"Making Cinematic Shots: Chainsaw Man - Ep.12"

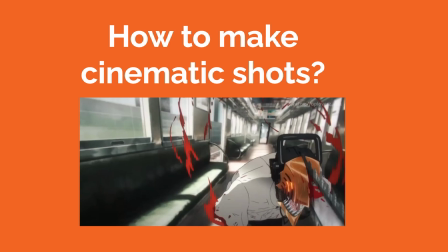How do you make cinematic shots? Episode 12 in Season 1 of the anime series Chainsaw Man showcases many examples of dynamic cinematic shots, so let's try to break them down.
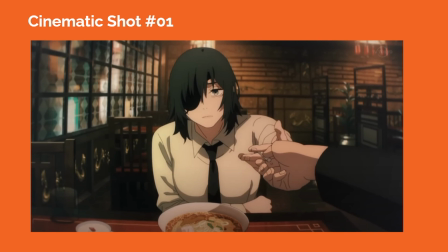In cinematic shot number 1, we see a POV shot from Aki looking at Himeno during a flashback scene. The background perspective cues seen on screen left help us to get a sense of spatial depth within the frame. Aki's hand on screen right appears from off screen, acting as a foreground element, and this helps to inform us of the POV.
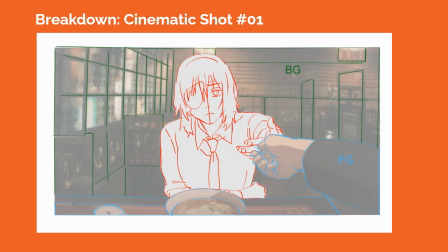Himeno is looking directly toward camera, and the camera is placed right around her eye level.
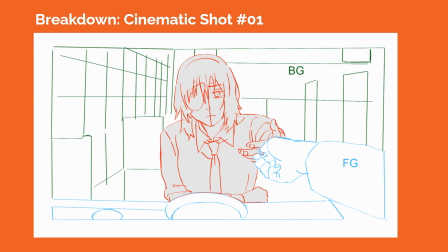The camera lens could be a 50mm lens to approximate the field of view for a normal human eye, which would align with the POV shot choice.
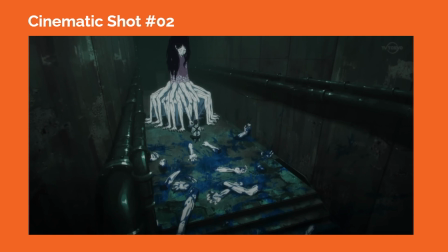In cinematic shot number 2, we see a wide-angle shot with the camera placed high above the ground and slightly turned downward, creating a down shot. This composition helps us to establish the scene and allows us to see how the characters are oriented toward each other and within the environmental space.
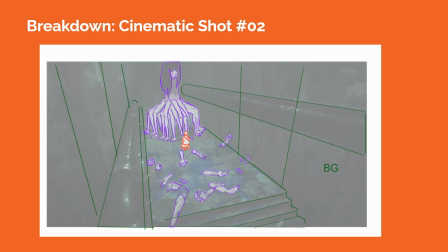The pipes in the background give us a sense of spatial depth as they disappear backward into Z-space.
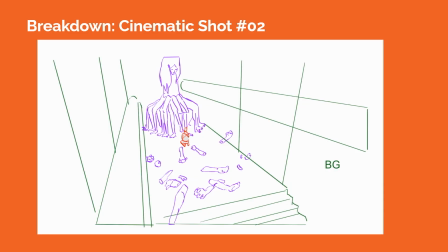The camera lens is like a wider angle camera lens, perhaps 35mm, that allows us to see a wider field of view.
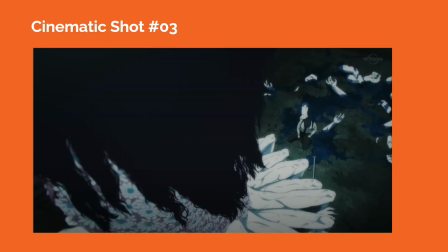In cinematic shot number 3, the camera is placed at a high angle looking down at Aki, who is kneeling on the ground. This gives us a sense of the difference in scale between the devil and Aki.
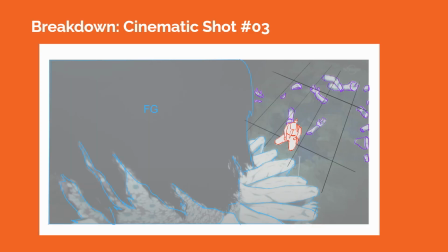This also creates a dramatic sense of difference in proportion that informs us of the tension between the characters and the ensuing conflict.
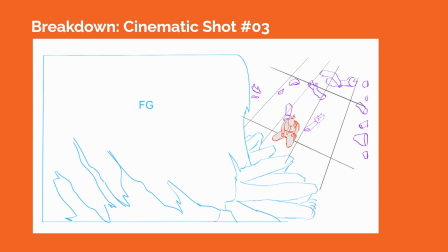The camera lens is likely still a wider angle lens to create this wider field of view.
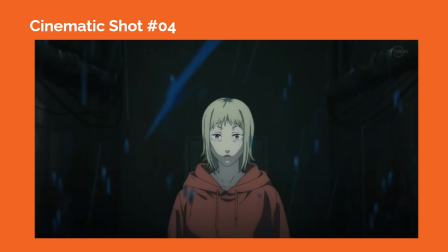In cinematic shot number 4, we see Akane placed in the center of the frame in a symmetrical composition within the corridor. The liquid gore from the slain devil pours into the frame from off camera, acting as blurred out foreground elements.
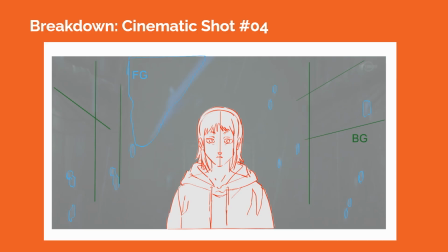The background has some industrial pipes, giving us perspective cues to see a little bit of spatial depth within the composition. The drama within the shot is highlighted by the liquid gore raining down in front of Akane as she looks toward the camera with a stunned expression.
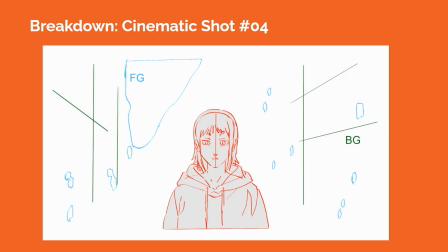The camera's placed a little below her eye level.
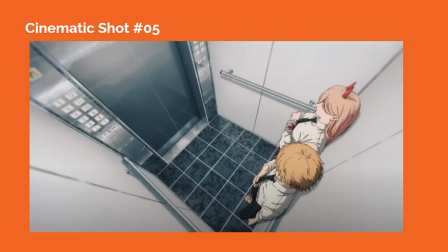In cinematic shot number 5, we see a high-angle down shot with the camera placed high above the ground, looking down on Denji and Power inside the elevator.
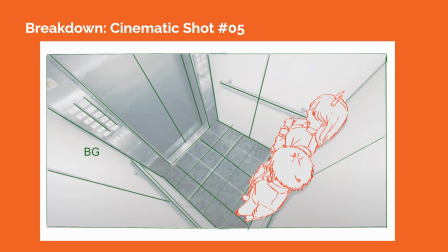The strong perspective cue lines formed by the elevator walls helps us to see the strong 3-point perspective grid, and this aligns with how Denji and Power's bodies are drawn within the composition. A wider angle camera lens is likely being used in this shot to get the field of view.
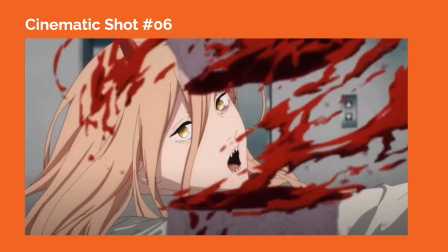In cinematic shot number 6, we see Power in a close-up with blood elements that are acting as blurred-out foreground elements.
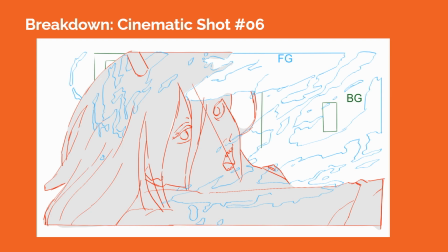There are few dynamic perspective cues within the shot, since a longer camera lens is likely being used to compress the space within the composition. The camera is focusing on the high drama of Power's acting shown through her movement and facial expressions, along with the blood splatter.
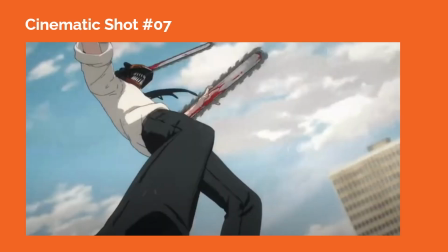In cinematic shot number 7, we see Denji, in Chainsaw Man form, standing in a dramatic upshot where the camera is placed very low on the ground, around the level of Denji's feet.
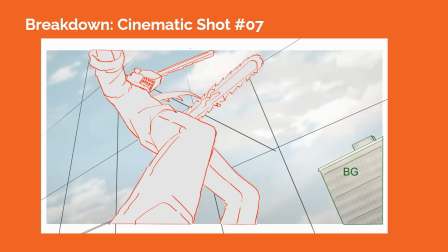The sky plane is visible, with clouds in the sky, and we're likely also seeing a Dutch angle composition with the camera tilted at an angle. The building in the background on screen right helps us see the tilted angle. A wide-angle camera lens is likely being used for this composition.
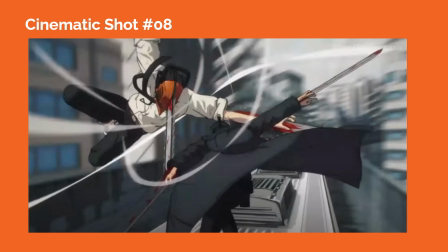In cinematic shot number 8, we see Denji fighting Samurai Sword on top of a moving train, and there is significant motion blur being applied to the background surroundings.
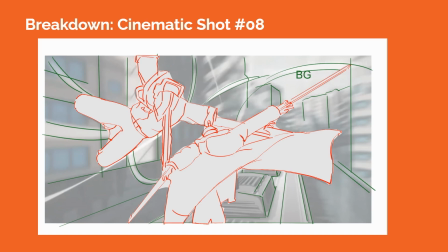Action lines are used to enhance the strong poses of both characters, and the camera keeps the characters in focus so that our eyes can clearly read the ensuing action.
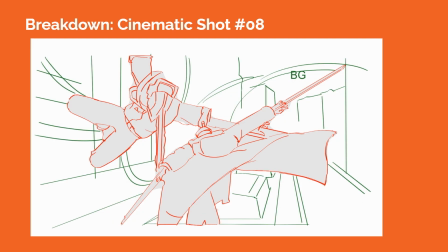Most of the perspective cues in the blurred-out background, as seen in the buildings on screen left, appear to move toward one-point perspective, toward the horizon line.
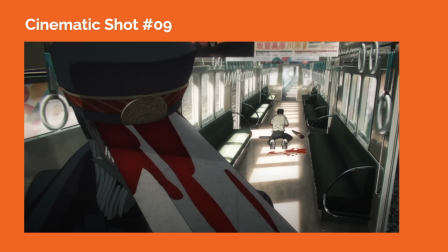In cinematic shot number 9, we see Samurai Sword in the foreground on screen left and Denji kneeling in the midground with his back to the camera. The camera is placed a little above Samurai Sword's head and pointed downward so that we see a slight high-angle downshot on the deep space inside the train car.
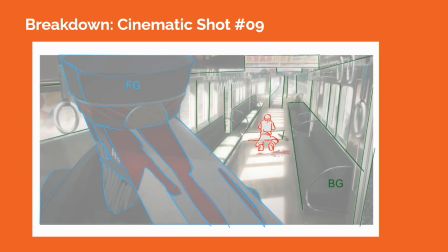The perspective cues formed by the lines of the train car interior helps us to see the spatial depth within the composition.
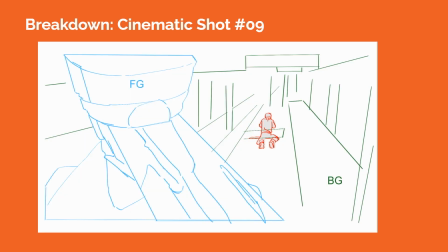A wider angle camera lens is likely being used to get this field of view.
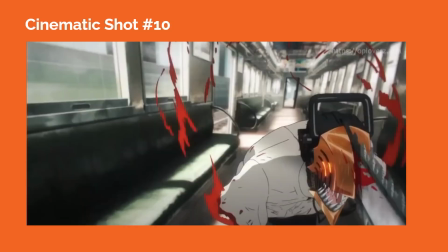In cinematic shot number 10, this frame is part of a moving camera shot that combines 2D traditionally drawn animation with a 3D set. We see parallax effects and a change in perspective cues of the background, so the camera appears to move like a live-action camera on a physical set.
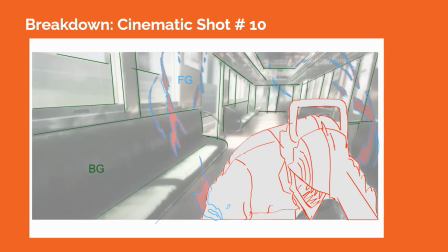Denji moves toward camera, going into an attack against Samurai Sword.